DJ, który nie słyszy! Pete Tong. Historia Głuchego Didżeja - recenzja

Dzień dobry! Od czasu do czasu na moim kanale pojawia się recenzja filmu, ale nie takiego, który aktualnie leci w kinach, czy najbardziej znanego. Takie macie na innych kanałach. Ja przedstawiam tutaj recenzje filmów nieznanych, ale wyjątkowych, o których prawdopodobnie mało kto z Was słyszał. Zaprezentuję dzisiaj film pod tytułem Pit Tong. Historia głuchego DJ-a z 2004 roku, którego reżyserem jest mało znany Michael Dowes.
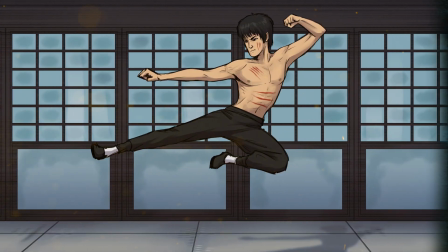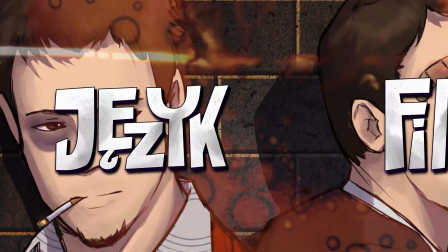Film ukazuje historię jednego z najbardziej znanych DJ-ów na świecie. Frankie od 11 lat gra w klubie na Ibizie i tworzy muzykę.
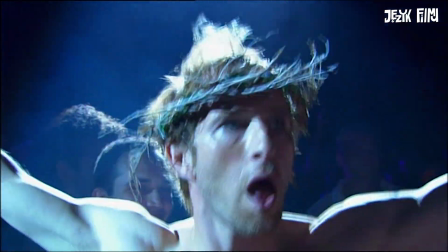Zdobył uznanie fanów, którzy widzą w nim boga muzyki. On sam świadomy jest osiągniętego szczytu.
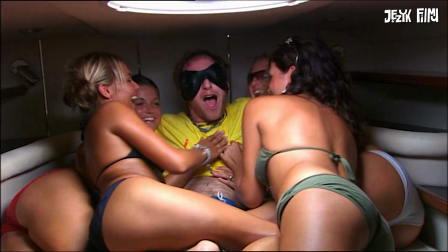Mężczyzna prowadzi bardzo hedonistyczny tryb życia i nie zna umiaru.
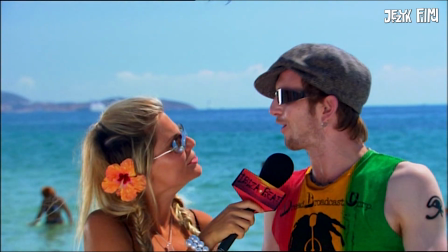W wywiadzie, zapytany o swoje małżeństwo, zachowuje się jakby wcale nie istniało.
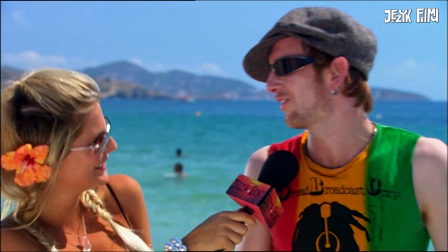Bardziej cieszy się przelatującym samolotem niż skupia na odpowiedzi.
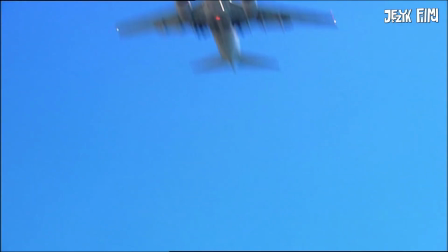Pomimo swoich 38 lat, Frankie jest lekkoduchem. Wierzy, że tłum chce jedynie dobrej zabawy i nic więcej od życia.
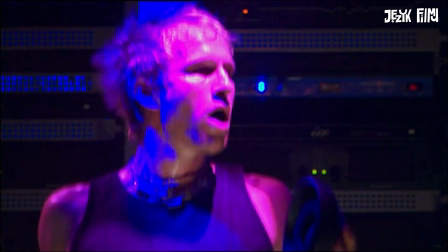I właśnie on im to daje i sobie samemu. Film prezentuje sławnego DJ-a jako człowieka imprezę.
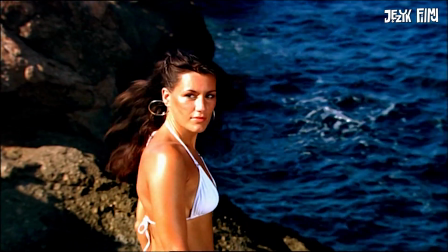Żonę poznał na planie teledysku do jednego ze swoich utworów. Nie był to związek przesiąknięty miłością, a raczej fizyczną fascynacją. Widz wie, że jest to pewnego rodzaju dno, jakie osiągnął mężczyzna, ale twórcy filmu nie uciekają się do naturalistycznych scen.
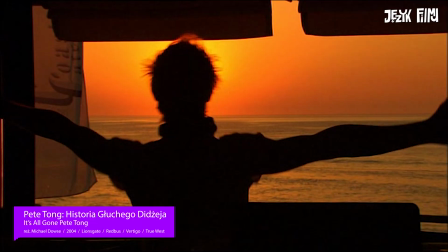Wszystko jest kolorowe, podkreślone muzyką, śmiechem. Dla mnie to świetny pomysł na przedstawienie takiej sytuacji bohatera.
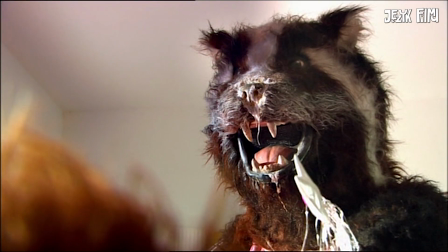Nawet nauk Frankiego pokazany jest w zabawny sposób. Piękny sen zostaje zachwiany, kiedy Frankie dowiaduje się, że przestaje słyszeć. Pamiętajmy, że on pracuje słuchając dźwięku, jest kompozytorem i DJ-em. Dlatego scena, w której Frankie dowiaduje się, że nic się nie da zrobić, jest naprawdę mocna.
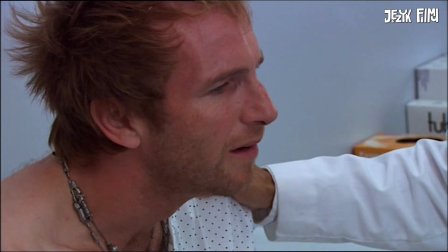Informacje przekazuje mu lekarz, a cała sytuacja jest kontrastem dla wcześniej zarysowanego życia DJ-a. I bardzo dosadne jest ujęcie oznaczające ostateczną utratę słuchu.
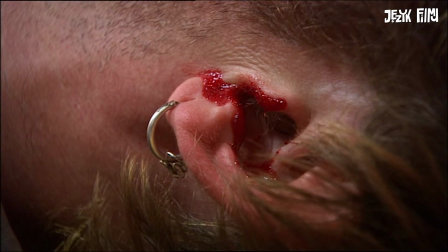Mamy ujęcie na ucho ukazane w planie detalu i krew. Po nim następuje seria ujęć bez muzyki i dźwięków.
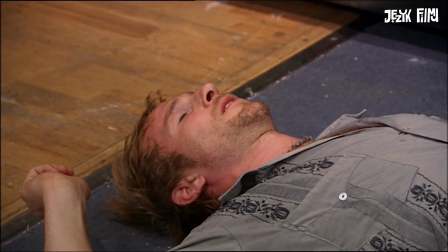Filmy wykorzystują ciszę jako element dramaturgii, ale tutaj wydaje się, że ten zabieg pasuje niezwykle dobitnie.
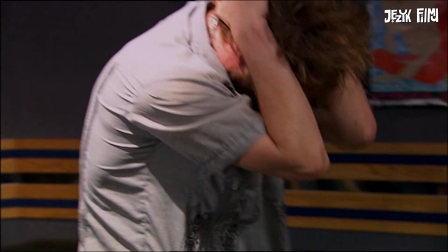Powiedziałbym, że ta cisza jest tutaj tak wyraźna, że aż słyszalna. Życie Frankiego zmienia się teraz o 180 stopni. Żona go zostawiła, producent zerwał kontrakt, a klub, w którym Frankie grał, wyrzucił go. Odtąd narracja filmu jest bardziej spokojna i zmienia się muzyka, która towarzyszy ujęciom.
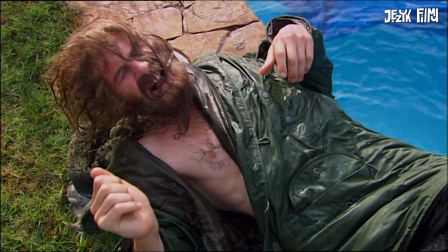Nie ma już zabawy, śmiechu, szału. Jest samotność i kalectwo.
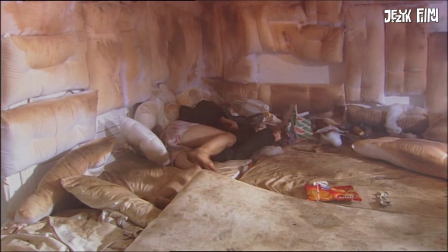Tak jak widz obserwował wcześniej króla muzyki, tak teraz widzi człowieka upadłego. W tym filmie twórcy postawili na jasne symbole. Nie ma tu nic, czego nie da się zrozumieć. Świat bohatera jest naprawdę prosty.
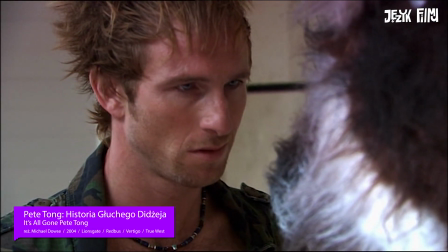I bardzo podoba mi się to, że twórcy nawet przykre sprawy pokazują w sposób śmieszny, bajkowy, jak ta scena.
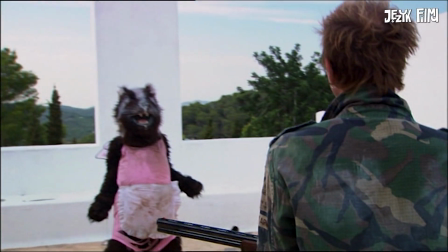Frankie bije się z wizją własnego nałogu. I co najważniejsze, nie wytrąca to widza z poważnego tematu filmu. I ten film nie byłby tak piękny i wzruszający, gdyby nie postanowienie bohatera. Chcę powstać z dna. Tutaj nie ukrywam, że mi zakręciła się łezka w oku. Frankie może przestał słyszeć, ale zaczął widzieć. I to dosłownie. Wokół niego nie było już ludzi fałszywych, będących przy nim, bo ma pieniądze, bo ma władzę, bo można na nim zarobić.
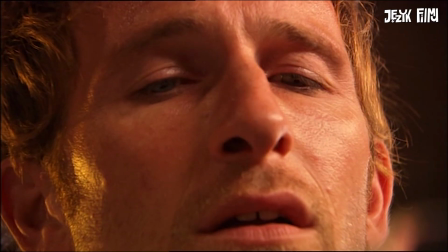Pojawiła się inna osoba. Po stracie słuchu Frankie uczy się widzieć.
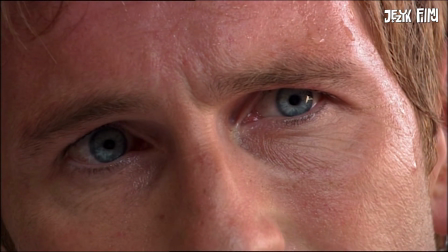Widzieć usta, z których czyta słowa. Następnie uczy się widzieć dźwięk.